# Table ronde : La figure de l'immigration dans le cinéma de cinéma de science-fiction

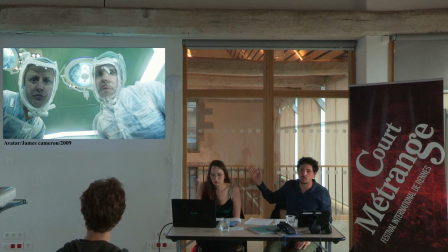2893s
L'usage du subjectif chez James Cameron est hyper intéressant parce que juste à côté on a un plan qui est presque jumeau à droite,
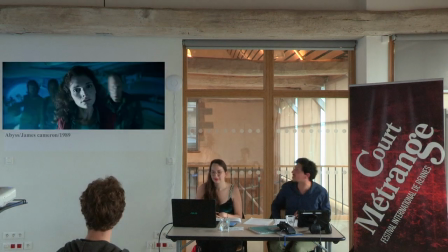2903s
sur un autre film du coup sur The Abyss on a quasiment le plan jumeau et ça recouvre un peu tout ce qu'on a dit sur cette question de l'altérité du changement de corps etc alors évidemment Cameron utilise le subjectif pour créer des transitions entre corps A et corps B dans Avatar
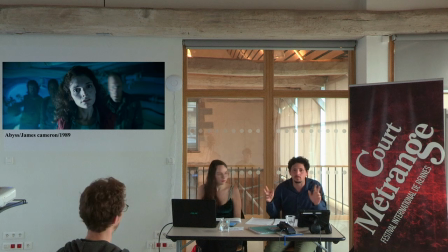2921s
mais c'est aussi attribuer un subjectif à celui qu'on appelle l'autre c'est aussi lui accorder la valeur du semblable en fait, du même parce qu'à partir du moment où vous pouvez incarner un point de vue, que vous pouvez être derrière les yeux de quelqu'un, déjà ça témoigne une curiosité de regard de la part du réalisateur ou de la réalisatrice,
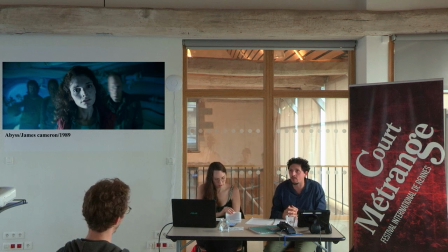2939s
mais en plus c'est lui accorder presque l'assurance d'une sensibilité ou en tout cas ça le place comme sujet, voilà c'est ça que je voulais dire, et même sur le plan de prédateur de cette manière parce qu'on avait parlé qu'on allait vers le miroir,
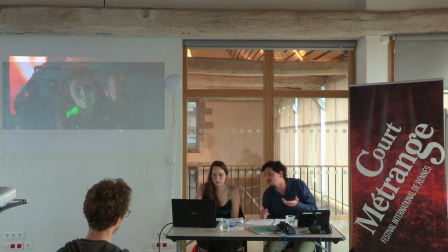2954s
mais même avant qu'on ait... Non, excusez-moi.
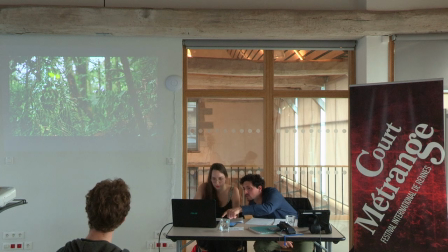2959s
Juste tout au fond, tu sais, j'en ai rajouté une qui est en infrarouge, celle-là.
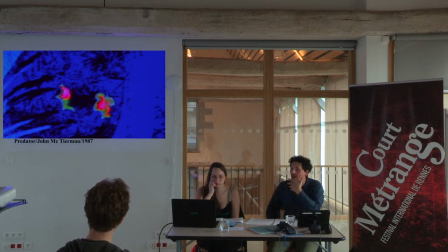2967s
Même ce prédator a son subjectif pendant tout le film. Alors évidemment, ça place un calque de perception qui est autre, mais c'est un subjectif quand même. Le prédator est sujet dans le prédator. il n'est pas qu'une présence dont on pourrait douter qu'elle ait une subjectivité qu'elle ne serait-ce qu'un regard
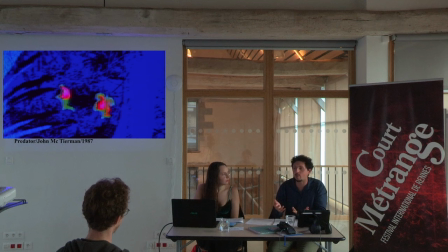2986s
et à partir du moment où on accorde ce regard déjà on a fait un pas vers l'autre quand tu parlais du regard
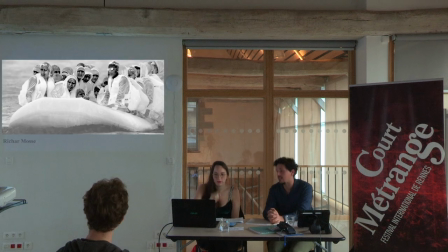2991s
avec le pas de côté tu peux aussi parler de toutes ces images voilà, toujours un petit pas de côté comme La prisonnière du désert ou autre on voulait vous mettre quelques screenshots issus d'une oeuvre d'art contemporain qui a été réalisé par Richard Moss,
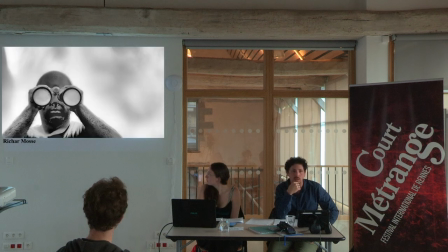3010s
qui est un artiste contemporain écossais, et qui a filmé de manière documentaire des phénomènes migratoires à peu près dans tous les endroits où ça circule le plus. À la fois dans l'Europe de l'Est et dans le Sud.
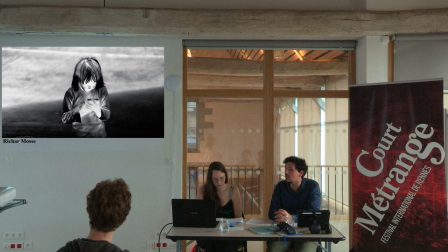3029s
Et ce qui est intéressant, c'est qu'il va utiliser des caméras thermiques et de l'imagerie infrarouge pour déplacer nos perceptions. Finalement, il fait exactement le même travail qu'en science-fiction. C'est-à-dire qu'en fait, il va utiliser un élément de perception qui va déplacer notre manière de regarder les choses.
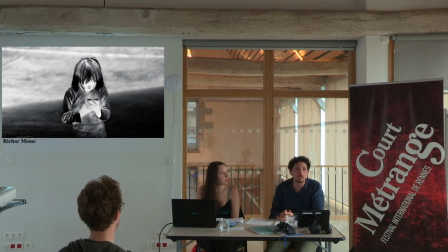3045s
Moi, j'aime bien parler presque de science-fiction documentaire, d'une certaine manière. Et donc, avec l'infrarouge et le thermique, déjà, on perd la question de la couleur de peau. Ça, c'est fondamental. On voit la chaleur qui se dégage, on voit la vie qui se dégage des corps.
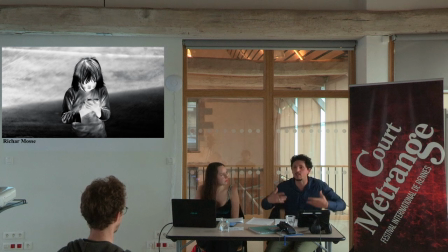3062s
Donc, c'est assez émouvant de voir justement dans cette chaleur matérialisée visuellement par le spectre thermique. Et en plus, vous voyez des corps qu'on voit presque comme des extraterrestres avec cette espèce de couleur étrange. Et en même temps, il n'y a plus de différenciation entre les sauveteurs, les douanes, les migrants.
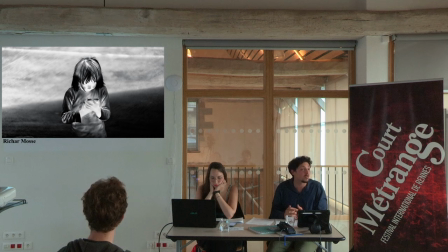3082s
Tout est pareil. La seule chose qui va se voir, c'est vie ou sans vie. Quelqu'un qui va se faire réanimer au bord d'une plage, le corps est froid, donc là, il aura changé de couleur. donc c'est une oeuvre que si vous avez l'occasion de voir ça dans un musée d'art contemporain,
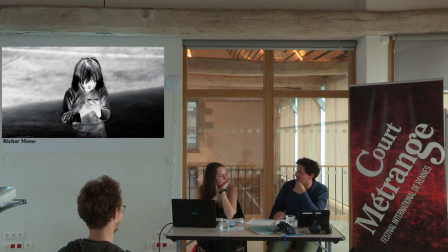3097s
je vous conseille fiévreusement d'aller voir ça c'est diffusé en triptyque si vous voulez, c'est comme un ultra panoramique sur l'écran et vous avez comme un speed screen de 3 scènes en même temps qui sont jouées
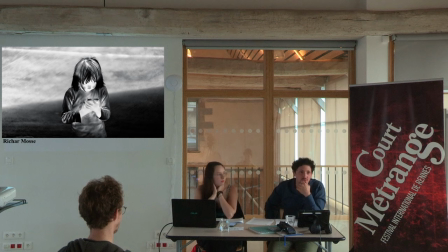3109s
il fait aussi usage du ralenti pour en plus rajouter encore une couche d'étrangeté sur son oeuvre sur son oeuvre cinématographique et donc voilà, je trouvais que ça complétait bien en tout cas cette question de comment est-ce qu'on utilise un décalage des perceptions pour revitaliser la vision de l'autre.